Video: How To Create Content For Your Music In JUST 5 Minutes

As an artist, when you're posting content to TikTok, you might have hit the 200 view curse, which is no matter what you do, you can't seem to get your content past around about 200 views. It might be 250, might be 220, might be 279, but for some reason, no matter what you do, you can't seem to break through that ceiling. Well, there are tips and tricks that you can do to make sure that you can push past it. And if you do it well, that 200 could potentially be 200,000. Now, we live in a social media ADD world, attention deficit disorder, which means we start getting bored after around 2 seconds. So when you're putting your content out, it needs to factor that in and make sure that people aren't getting bored every couple of seconds, whether that's text, whether it's colors, whether it's emojis, whether it's cutting in or out on a screen. All of these things make a huge difference. Now, if we can keep people watching and push the average view duration from 2 to 3 seconds to maybe 5 or 6 seconds, that could be the difference between tens of thousands of views. So today I've teamed up with the lovely people at CapCut to bring you an easy to use tutorial to improve your content in just 5 minutes.
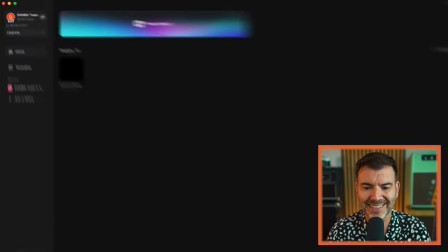[1:16]
Okay, so we're in the CapCut desktop app starting a project.
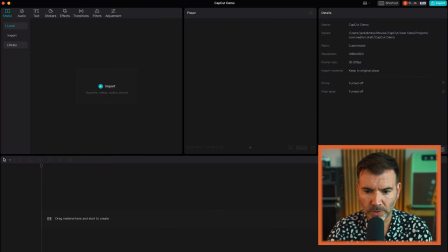[1:21]
Here's a blank one that we prepared earlier.
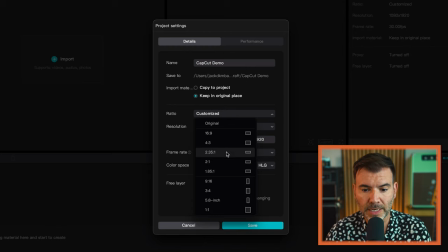[1:24]
So going over to our project settings, you can see that CapCut offers a number of resolutions depending on the device that you're editing the content for. Now, this example is for a phone. So we're going to set a 9:16 portrait aspect ratio.
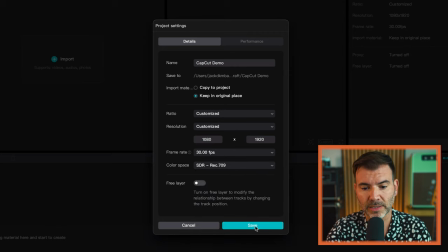[1:40]
We're then going to change the color space to Rec. 709, as this is traditionally used on most devices.
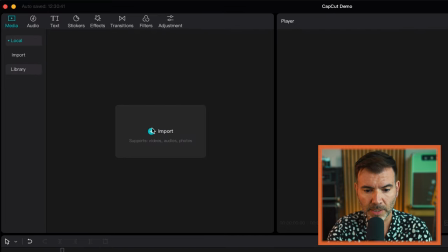[1:47]
So the project is now set up. And now we're going to go over to the import window.
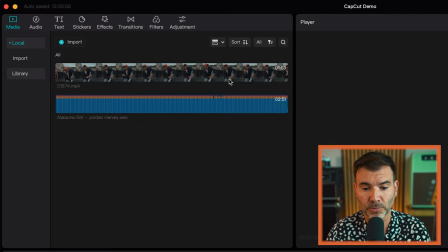[1:52]
We're going to locate our clip and the music track and bring them into the project. Now we're using a clip that I shot with a good friend of mine called Jordan Harvey.
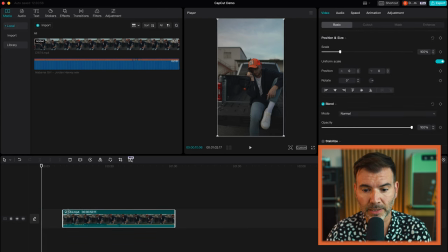[1:59]
So firstly, we're going to add the clip to the timeline. We're going to roughly trim the clip to the start of the performance and the end. CapCut's editing tools are very intuitive and easy to use. As you can see, we've removed everything before the performance. And we'll do the same at the end, leaving only the sections we want to work with.
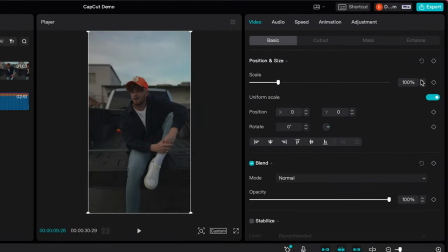[2:23]
So we're then going to go up into our video settings in the top right. Firstly, we have position and size. We're able to scale the clip and change the position of it to make sure the artist is exactly where we'd like them to be in the frame. And then CapCut has a number of advanced features, including inbuilt video stabilization. We're going to choose the most stable option to remove any unwanted camera shake.
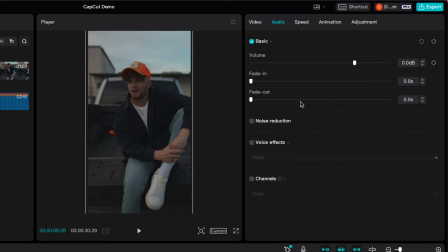[2:50]
Moving across to the audio tab, you can then see there's a noise reduction option, which will remove any distracting background noise. Very helpful. And then along to the adjustment tab for another powerful feature. Auto adjust the color settings will automatically boost the lights and the colors. The adjustment can be dialed up and down to get closer to look the way that you want to achieve. The optional skin tone protection setting, that ensures that skin tones remain natural despite color adjustments that we might make. And then we have the more familiar color tools that you may be used to from different video editing platforms. Now this includes basic adjustments such as brightness, contrast, highlights, shadows, so we can really aim for a look that will help to grab attention and stop that scroll. We also want to sharpen the image to make the subject really stand out, and then we can just adjust the temperature, hue, and the saturation to change the warmth and the tint of the image. Now this will enable us to really make that image pop. So as you can see, we've got the pink sky to stop that scroll and grab the viewer's attention. We just need to be careful with the skin tone.